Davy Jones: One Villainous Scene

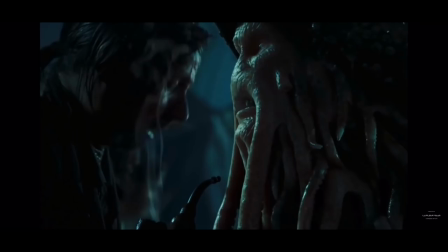8:17 We need to see, in that moment, how incredibly screwed the characters are.
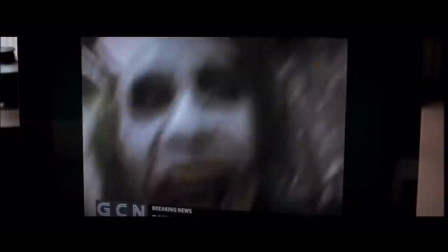8:23 The Dark Knight, we've got the bank robbing scene, the television scene, the interrogation scene, and plenty more.
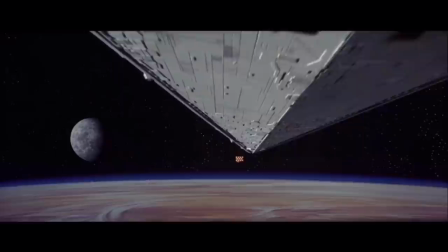8:29 In Star Wars, the opening shot makes our villains look massive and intimidating purely through the visual storytelling.
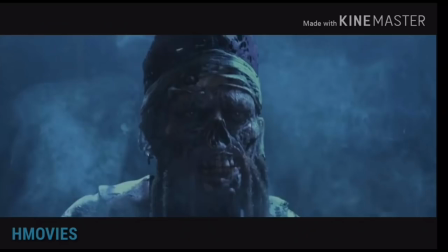8:37 But in Dead Man's Chest,
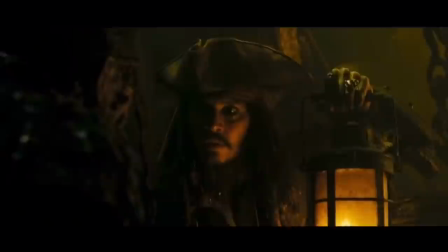8:39 even after the audience has been introduced to skeleton pirates in the first movie, we're still on the edge of our seats at the sight of Davy Jones.
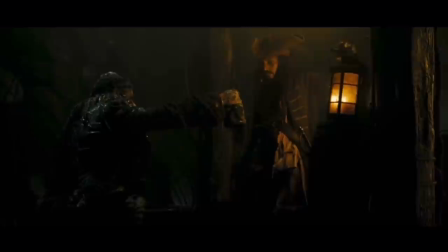8:47 This entire movie has been building up to this moment. We've got frequent mentions of the Flying Dutchman and Davy Jones which are littered throughout many scenes.
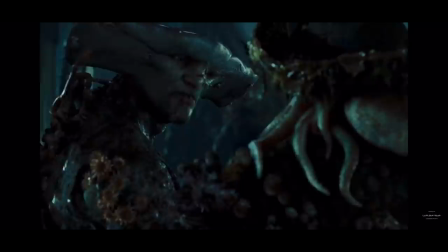8:56 Not only that, but visually, we've been seeing creatures more monstrous and inhuman than the last.
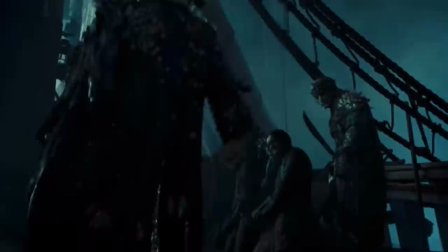9:01 This scene opens on a shot of a peg leg. Why is this important?
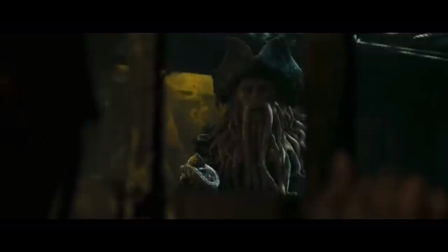9:06 Because it shows us three things. One, this person is important. Two, they've obviously been through a lot.
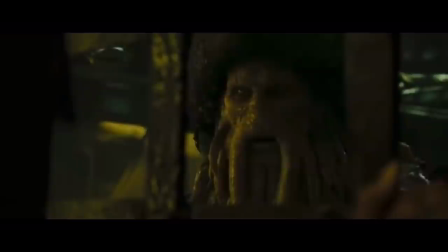9:15 And three, they are literally less human.
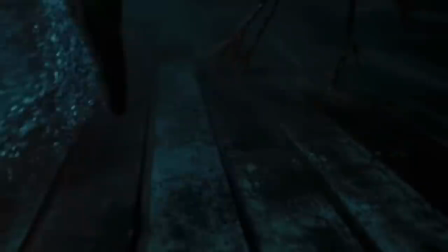9:19 They are missing an entire limb, which has now been replaced with a barnacle-covered wooden leg.
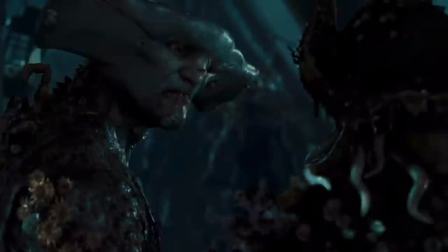9:25 Note that we haven't even seen the full scope of Davy Jones. In none of these shots is he entirely in frame.
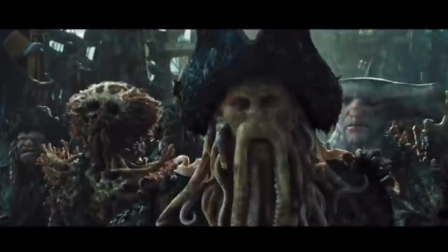9:33 If he was in frame, he would be less scary. If he was just there, we would have no time to build an image in our heads of how terrifying this guy must be.
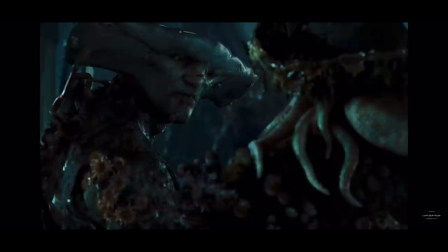9:41 To execute this further, we have Hammerhead Sharkman right here, which is probably the creepiest one we've seen so far.
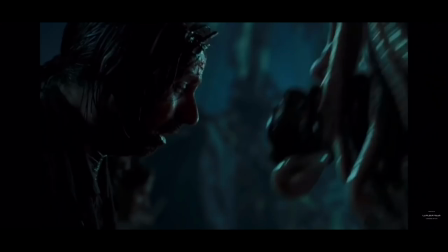9:47 And you're telling me that this guy is even worse? God, he must be freaky as all. Holy crap!
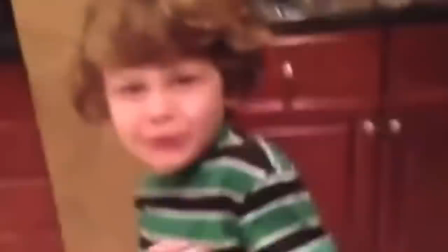9:53 Do you feel dead? Jesus Christ.
This opening line is so good.
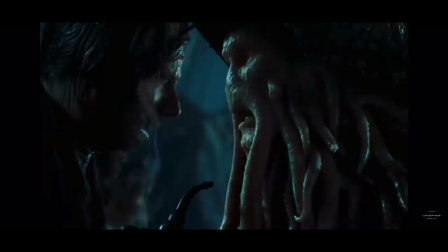9:59 We've talked about it already, but now we're going to focus on why exactly it gives us goosebumps.
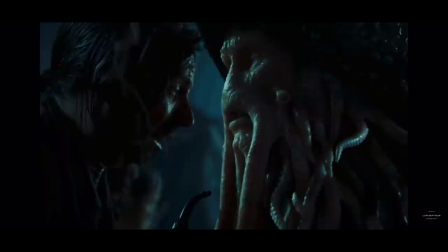10:04 Not just in Bill Nighy's perfect delivery, but the fact that we're explicitly told by the filmmaking to be scared of this man. And now he's essentially asking the audience if we fear death. We're scared of him, and he's asked us if we are scared of death.
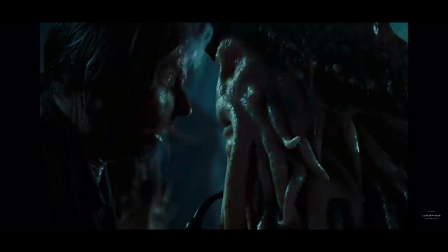10:21 He's literally making himself out to be the Grim Reaper. And if that isn't villainous as all hell, well, I don't know what is.
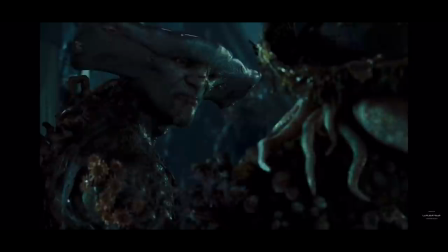10:29 Another part of crafting a great villain is making them seem powerful. Very powerful.
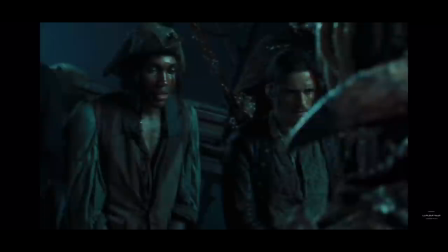10:35 And in every shot, Davy Jones has all of the control.
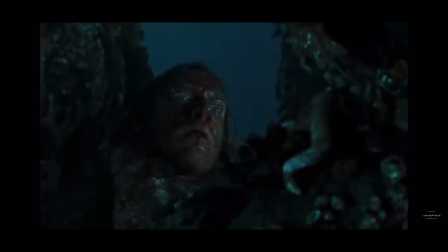10:39 He controls the flow of everything in the scene, and whenever he loses it for even just a second, he gains it back instantaneously.
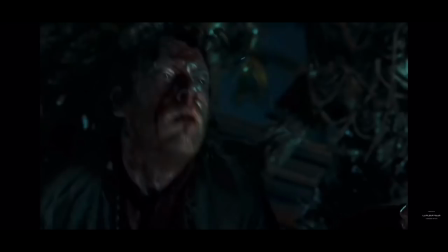10:47 Not only that, but Jones can kill with three words.
To the deaths.
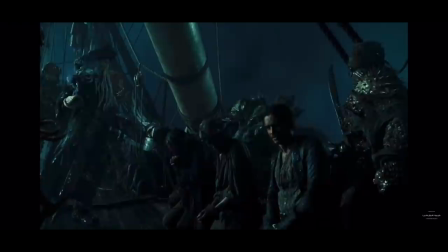10:53 This not only displays his absolute lack of care for human life, but also his complete command over the lives of these sailors here.
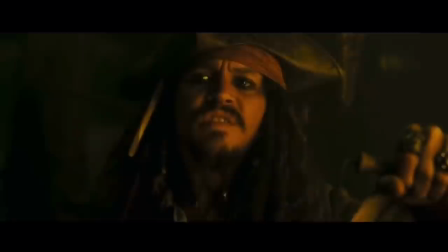11:02 One false move, and they're done. This is why Captain Jack Sparrow is so scared of him.
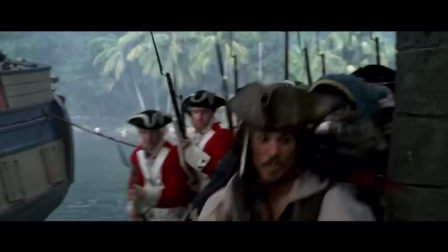11:09 This is why Jack makes sure that Will says something very specific to Jones when they meet. We know Jack isn't the kind of person to do this.
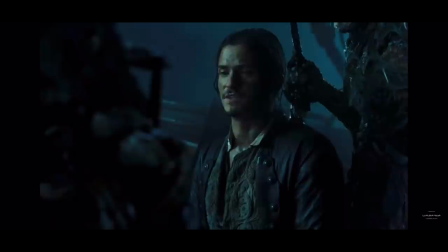11:17 We know that he often just rules with things, making them up as he goes. Rarely would he ever plan anything down to what should be said.
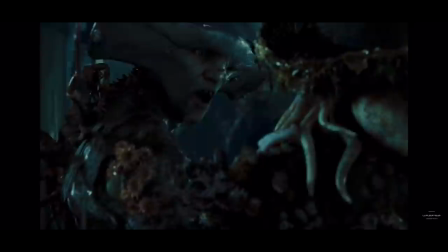11:24 We know something is up, and that gives us a fantastic sense of how intimidated we should feel.
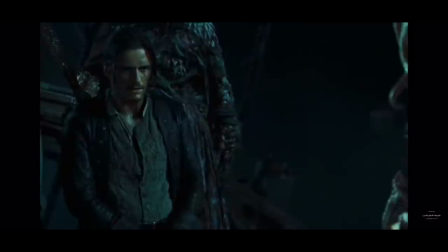11:31 In crafting a good villain, our audience needs to find the major threat.
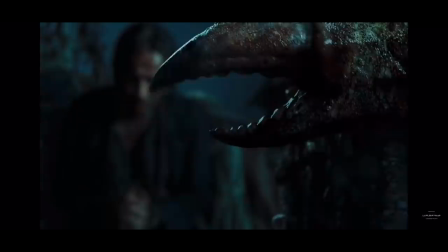11:36 We need to know the motivations, the means, the power, and the reason for fear.
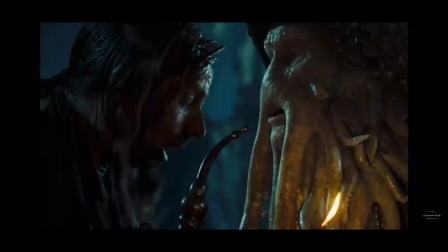11:42 Davy Jones personifies fear. His motivations make sense and are even somewhat relatable for many.
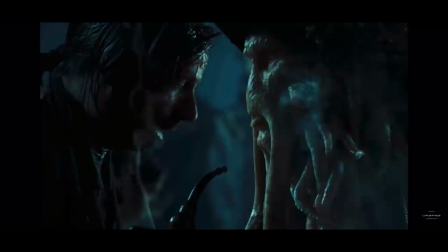11:49 We know what lengths he will go to in order to carry out his deeds, and we understand not just his powers, but also some of his weaknesses,
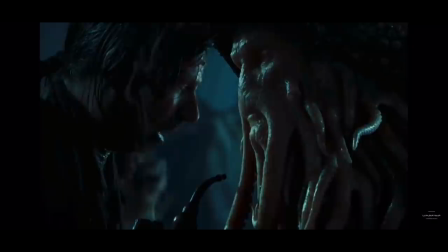11:58 all in just one and a half villainous scenes.
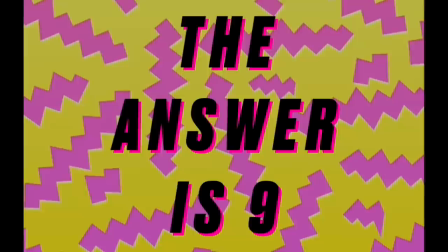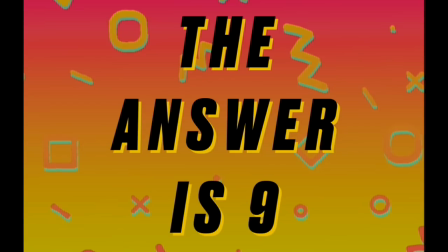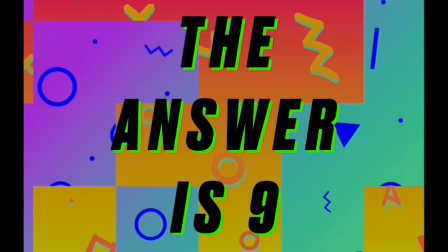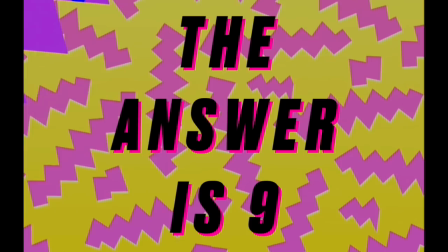12:18 which is linked in the description for many other villainous scene analyses.